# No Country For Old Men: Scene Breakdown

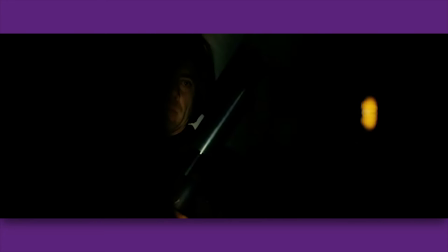[8:09]
Not only is this gripping action, but it also serves the film's theme, the random nature of death.
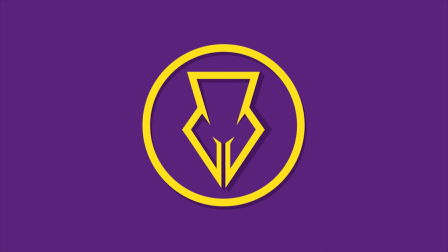[8:15]
All of this is to say, the Coen brothers established this uncertainty using screenwriting techniques we've already discussed. They forego the use of capitalization, even leaving sound effects uncapitalized, but they do have other tricks up their sleeves.
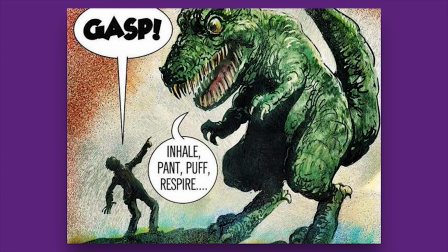[8:28]
Altering sentence length and formatting, as I've pointed out so far, is certainly effective, but you can also look at their word choice.
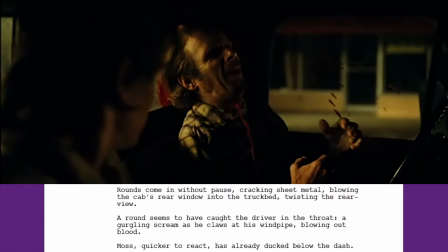[8:35]
During the action sequences, the verb and adverb usage is far more indulgent.
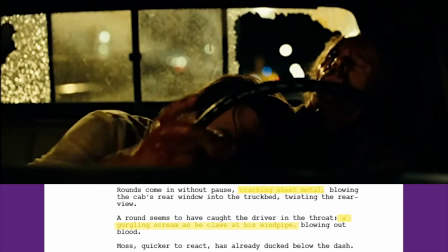[8:41]
Cracking sheet metal, a gurgling scream as he claws at his windpipe. Moss frantically gropes for the shift.
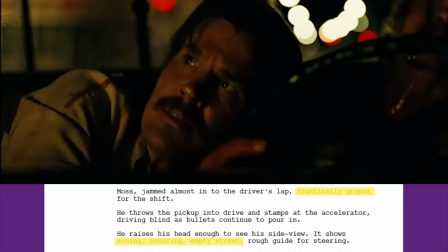[8:48]
Slewing, bouncing empty street. A tremendous jounce up onto the curb.
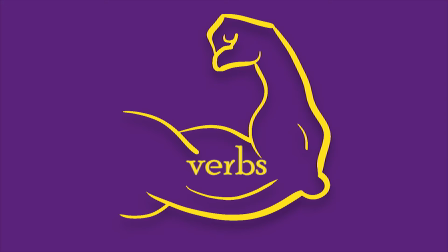[8:52]
I could go on. Common writing wisdom holds that you should use powerful verbs to impact your reader. Something like walks is far less descriptive and less exciting than saunters, or strides, or trudges.
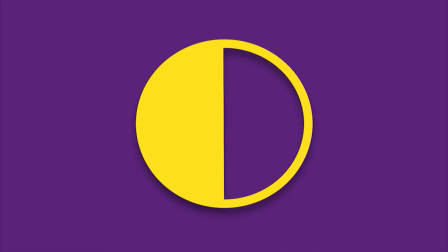[9:05]
But once again, I would argue in favor of contrast. If every verb is powerful, so to speak, then the effect is diminished.
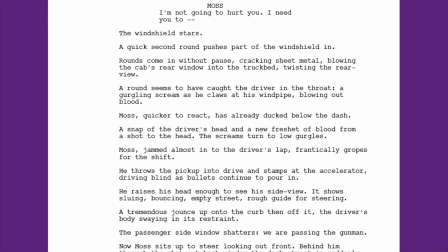[9:12]
Using grabs in a less exciting moment means that when we use frantically gropes in a more exciting moment, it will have a bigger impact.
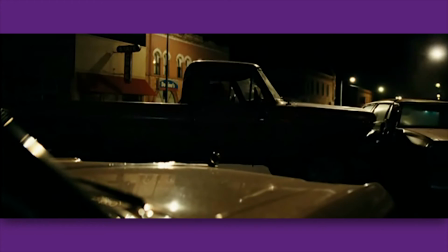[9:20]
Getting back to the scene, Moss purposely crashes the car and then backtracks, essentially setting an ambush for Chigurh.
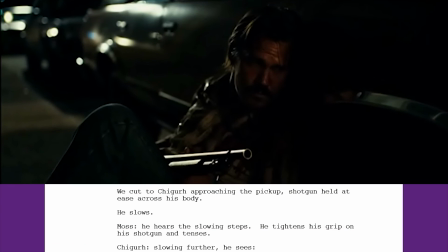[9:26]
For the first time in the scene, Moss has the upper hand. Only now did the brothers choose to show us Chigurh, as he is now being hunted, walking into a trap.
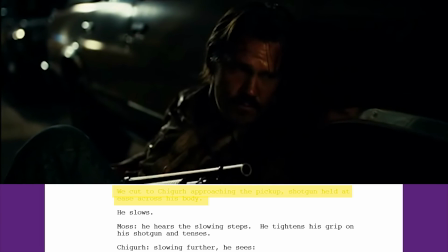[9:35]
Of course, Moss is still nervous. He tightens his grip on his shotgun and tenses.
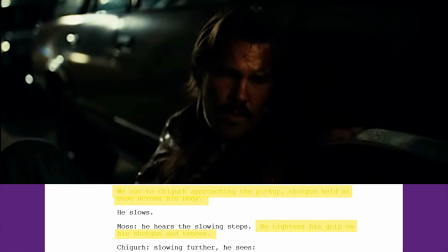[9:41]
He's unsure if Chigurh will fall for it, waiting for just the right moment, and as a consequence, we shift back to shorter sentences.
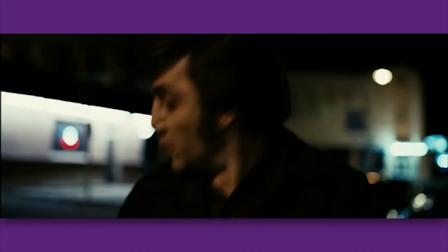[9:48]
Moss takes his shot. Chigurh dives out of the way, possibly dodging.
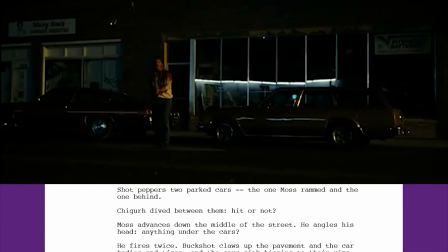[9:52]
The brothers use a technique we've discussed previously here to show Moss's thought process. internal questions.
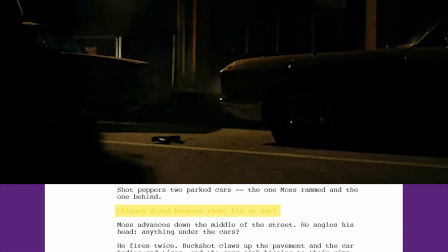[9:58]
Shiger dive between them. Hit or not? He angles his head. Anything under the cars?
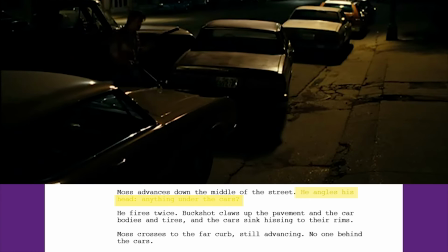[10:04]
I love that the brothers save this technique for the end of the scene. We won't find out for another few pages whether Shiger was injured,
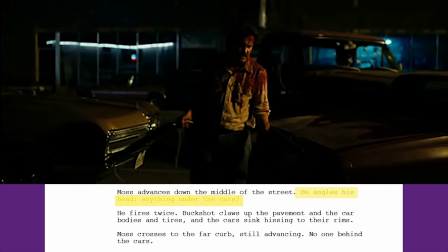[10:11]
but this internal questioning clearly demonstrates to the reader that Moss has thoroughly checked that Shiger is gone.
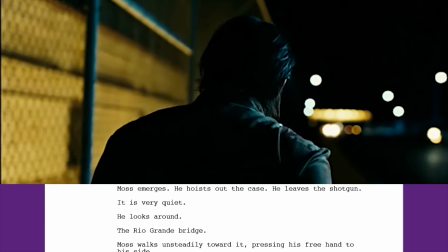[10:16]
Still bleeding from his earlier wound, Moss now makes his way to the border to escape pursuit.
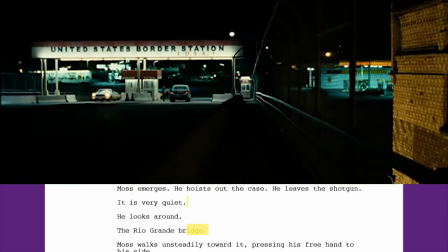[10:21]
Here, the short sentences aren't for tension, but to embody how slowly Moss is moving.
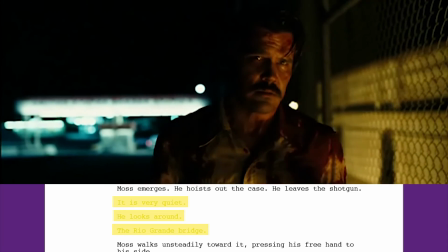[10:26]
He's severely weakened, so the pace of the film needs to slow down. This also allows the reader to recover from the action of the last sequence.
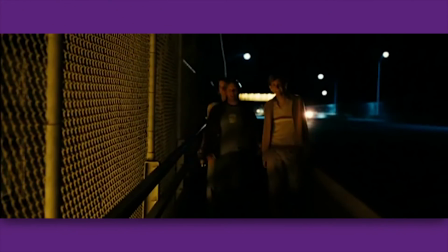[10:34]
This last section of the scene is great as it links so many aspects of the film together.
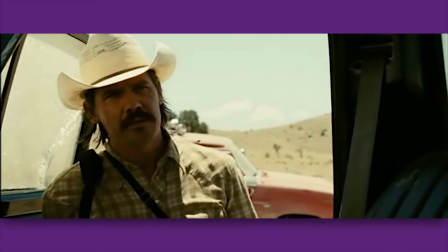[10:38]
Moss is like the wounded antelope from his opening scene, or like the Mexican cartel driver who needed water.
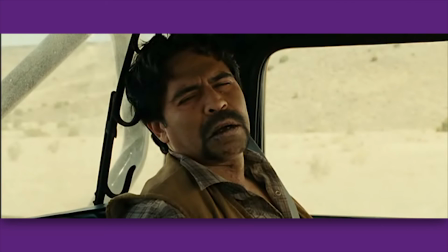[10:45]
Now it's Moss who needs help.
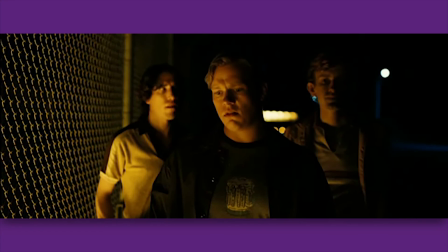[10:47]
The kids on the Rio Grande Bridge are fairly indifferent to his suffering, much like he was, at least initially, to the suffering of the cartel driver.
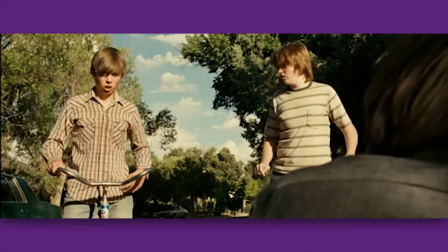[10:55]
This also mirrors the end of the film when Shiger, following his car crash, asks the local kids for help and offers them money.
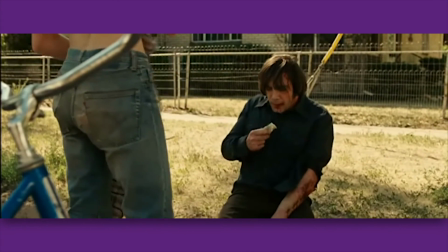[11:02]
Characters continuously attempt to buy their way out of death, though it never works out for them.
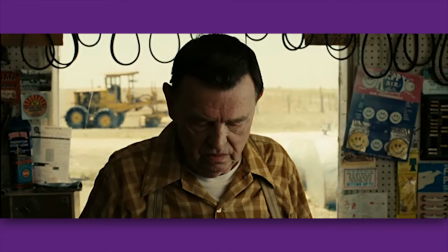[11:07]
Perhaps that's why, in the coin flipping scene, Shiger is so insistent that the gas station owner not mix his lucky coin with all the rest.
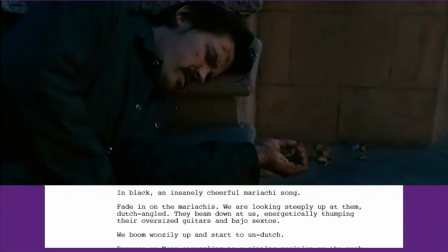[11:15] Don't put it in your pocket, it's your lucky quarter.
Moss wakes up on the Mexican side of the border to an insanely cheerful mariachi song.
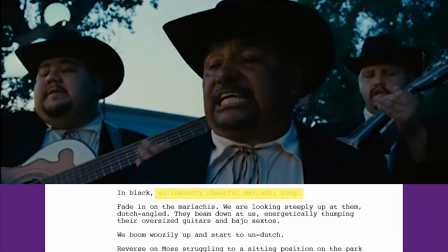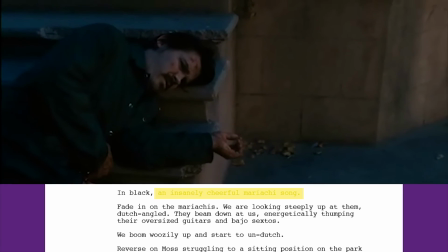[11:28]
The Mexican music that faded out at the beginning of this whole sequence is now back, tying the scene together.
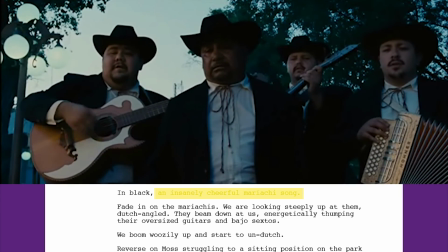[11:33]
Still keeping us in Moss's perspective, the brothers use the camera to represent his mental state.
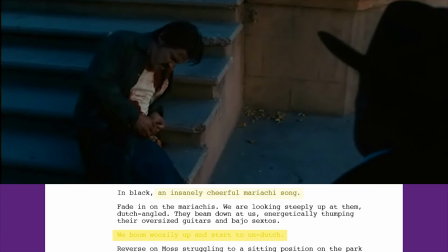[11:39]
We boom woozily up and start to undutch. From start to finish, the Coen brothers immerse us in Moss's situation.
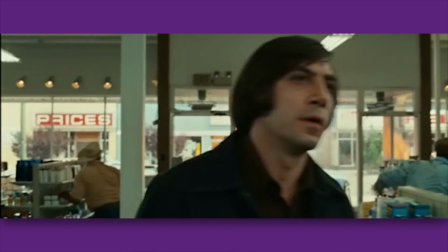[11:47]
We're asked to see the chase from his perspective, facing his issues and problem solving along with him.
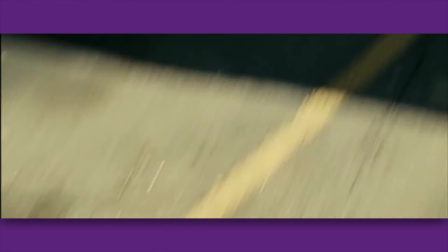[11:52]
We are fully invested in Moss's story, which, of course, makes his off-screen death all the more startling.
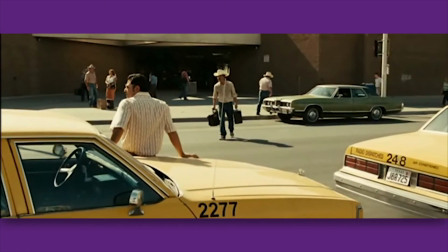[11:59]
This scene in Eagle Pass is far from being the most thematically rich scene in the film, but it perpetuates a premise.
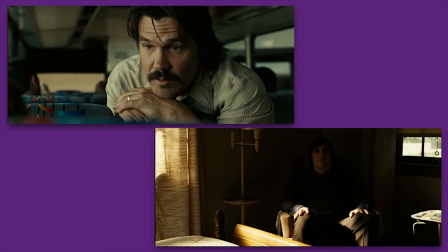[12:05]
Moss is the good guy, Shiger is the bad guy.
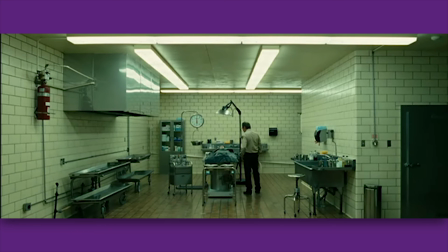[12:08]
Even though Moss's efforts are ultimately undermined by theme, the impact of the theme is only as strong as the preceding setup.